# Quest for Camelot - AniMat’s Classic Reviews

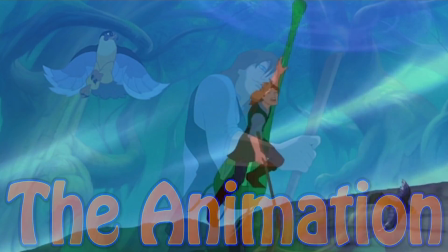The Animation Despite all that I would say regarding this film,
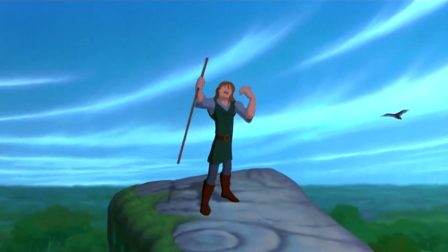I will give it credit that it does have a talented team of animators behind it.
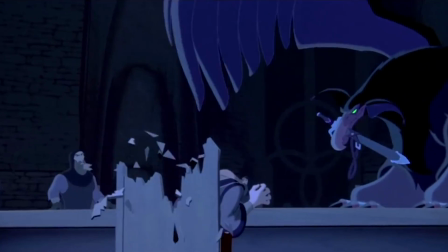Since this movie can offer some good ideas, it knows how to visually present them with the animation.
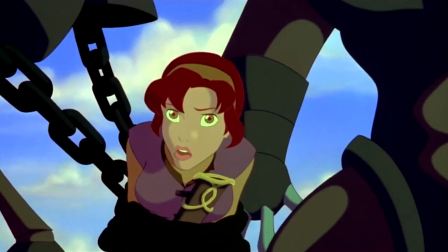You see, that's where most of its magic would be and what sucks people into this interpretation of King Arthur's England.
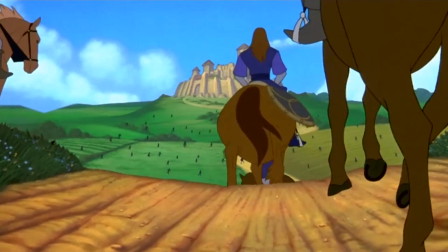As audiences enter upon his kingdom and into the Forbidden Forest It
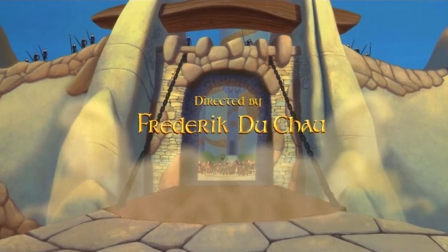presents this large scale that by going into the area It would seem a
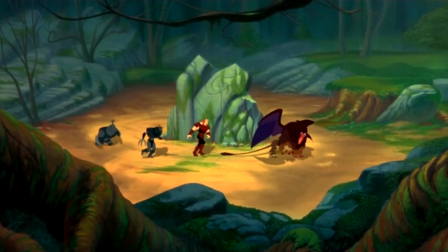lot bigger on the inside than at first glance On top of giving the layouts
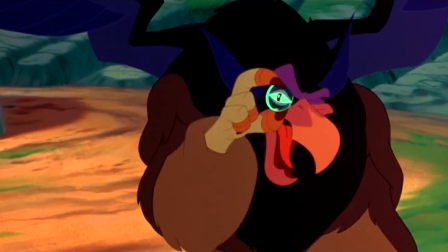a bit of a painterly-like feeling That pays close attention to some of
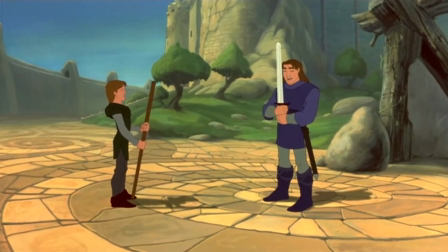its detail Not to mention a good use of its color palette Where it plays
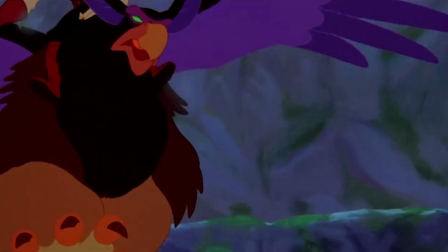around with being bright and vibrant and dark and gritty But while the places can look nice It's the creatures that live there are what brings
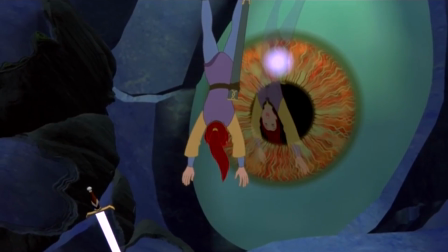out that fantastical feeling a lot of its creative points would go into the
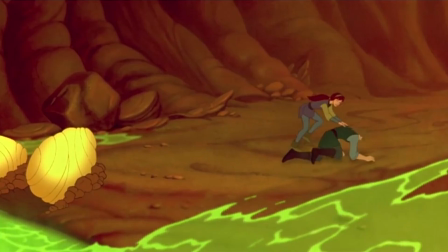Designs where they deliver their own version of classic mythical creatures like fearsome
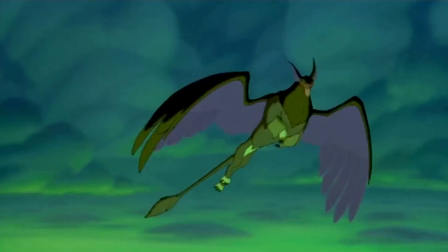dragons a giant rock ogre a Powerful looking Griffin and all the
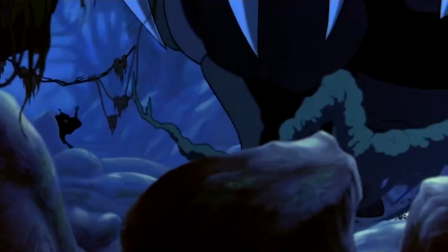different living plants not to mention Ruber's weapon minions and all the different
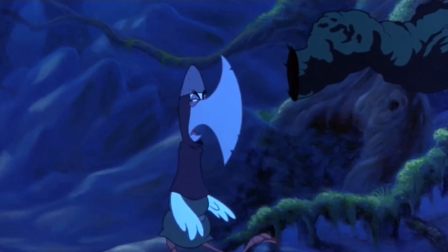interpretations the artists can come up with that would have their own function as As for the
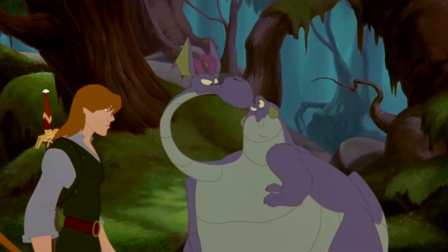character animation, they would move in many different ways,
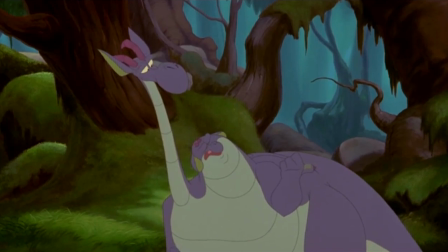but they don't differ too much from one another So it would seem like they all belong in the same universe The humans are more
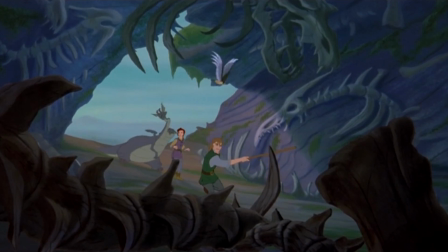down-to-earth the comic reliefs are more eccentric and rubbery and everything else would go in between to suit the
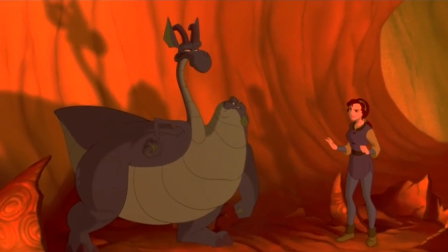role They play I'm Devon and this growth on my neck is Cornwall But you can call me Connie for shot.
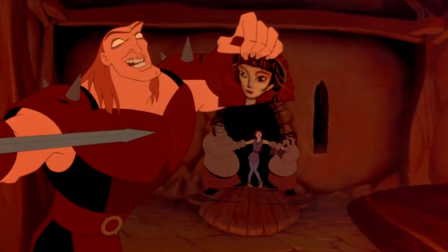Yes, short on wit manners and charm If there is one major issue that I would point out with the movie's visuals,
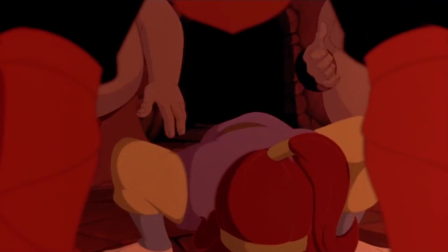it's within the animation where it is the most noticeable how it wants to be a Disney movie.
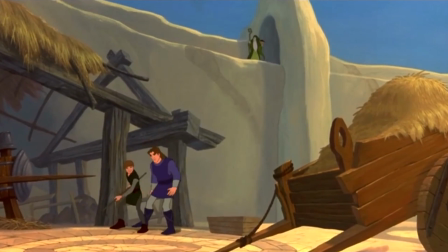Seriously, look at the aesthetics of how this was all built like some of the character designs and the layouts.
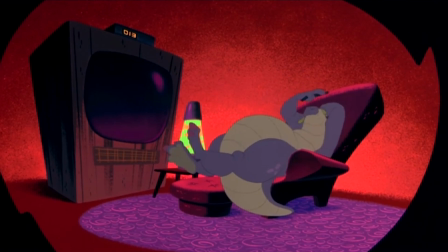It's the kind of film that almost wants to fool people thinking that it's made by Disney in order to sell their movie.
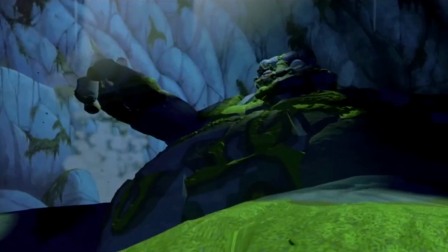That and its use of early CGI is pretty bad.
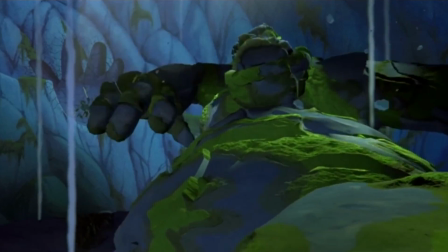It doesn't blend well with the 2d animation and nowadays it can make the movie feel a little
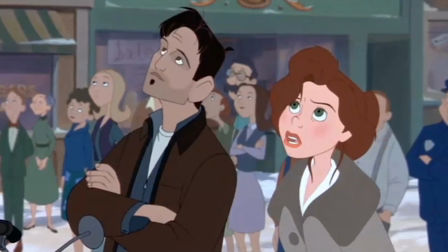dated Guess all the good CGI people at the time were all too busy on the Iron Giant Sure,
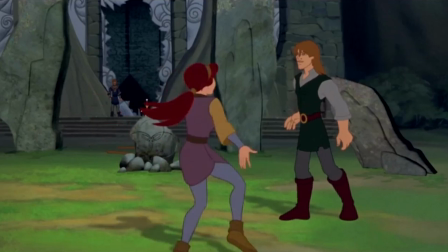it does try to be something else, but the animation is still strong for what it does
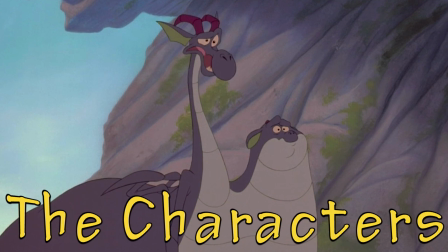The characters
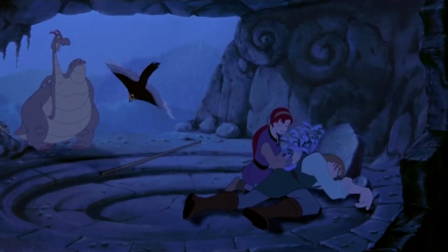Here are three words to describe the cast of Quest for Camelot What a mess Technically,
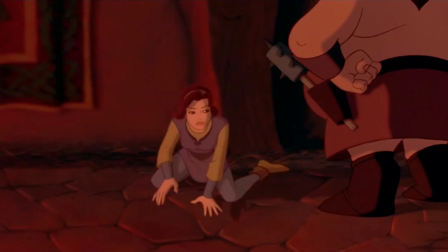this would count as a diverse cast But the only diversity here is the issues that they have From being poorly written,
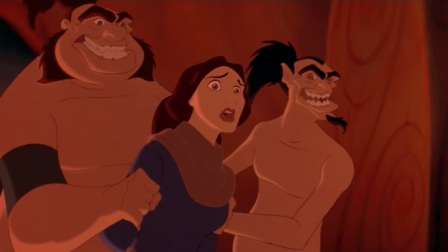to obnoxiously dull, to ridiculously over the top Starting with our main heroine Kaylee is nothing
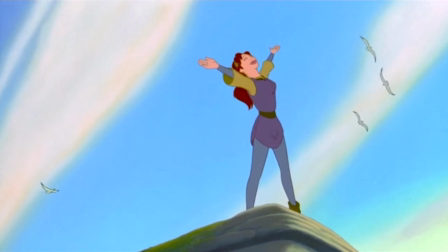but the generic dreamer who wants to ultimately save the day Ever since she was a little girl,
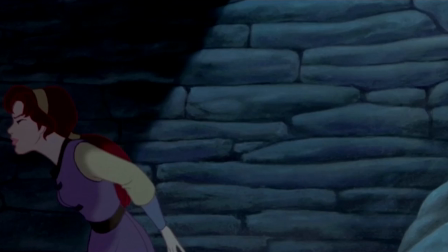she always wanted to be a knight in King Arthur's court But then after hearing Rupert's plans to take over Camelot
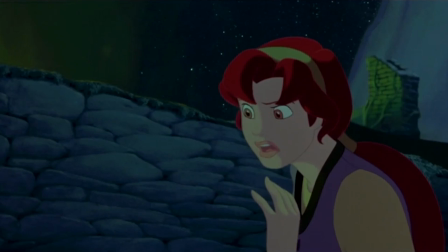she was left with no choice but to go find Excalibur to stop his evil mission.
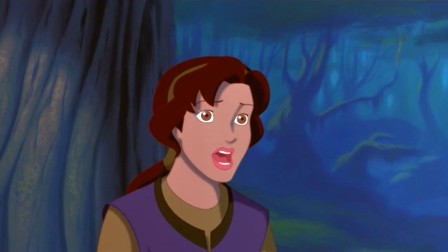Garrett, however, is the character that has the most potential.
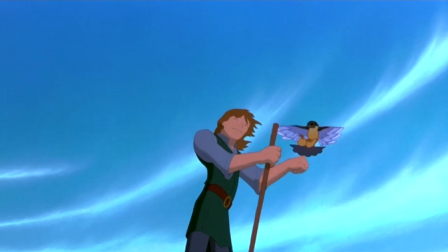Living in the forest for most of his life, he is a blind hermit that knows the ways around the area and how to not fall into the dangerous traps,
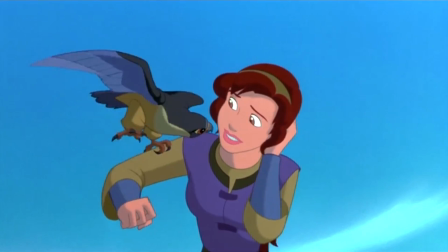only accompanied by a falcon that somehow makes abu noises.
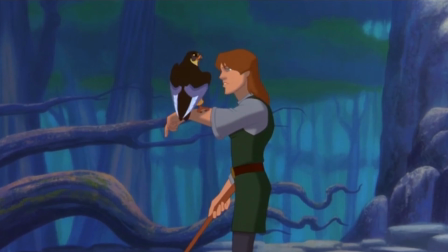Excalibur is here? Right. We're going after it.
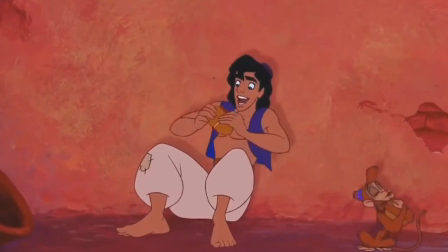And now, esteemed Effendi, we feast. All right.
In a way, his character can be admirable,
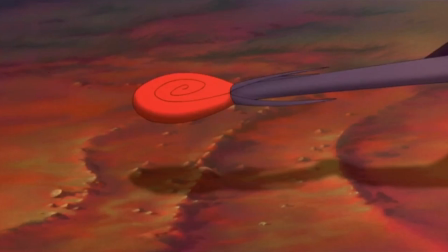since disabled badass characters are a rare breed in animation, or even just in general.
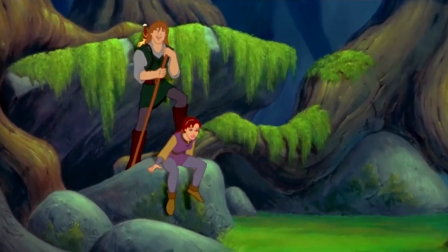However, the one problem with this guy is that, for the most part, he's mostly treated as just Kaylee's love interest.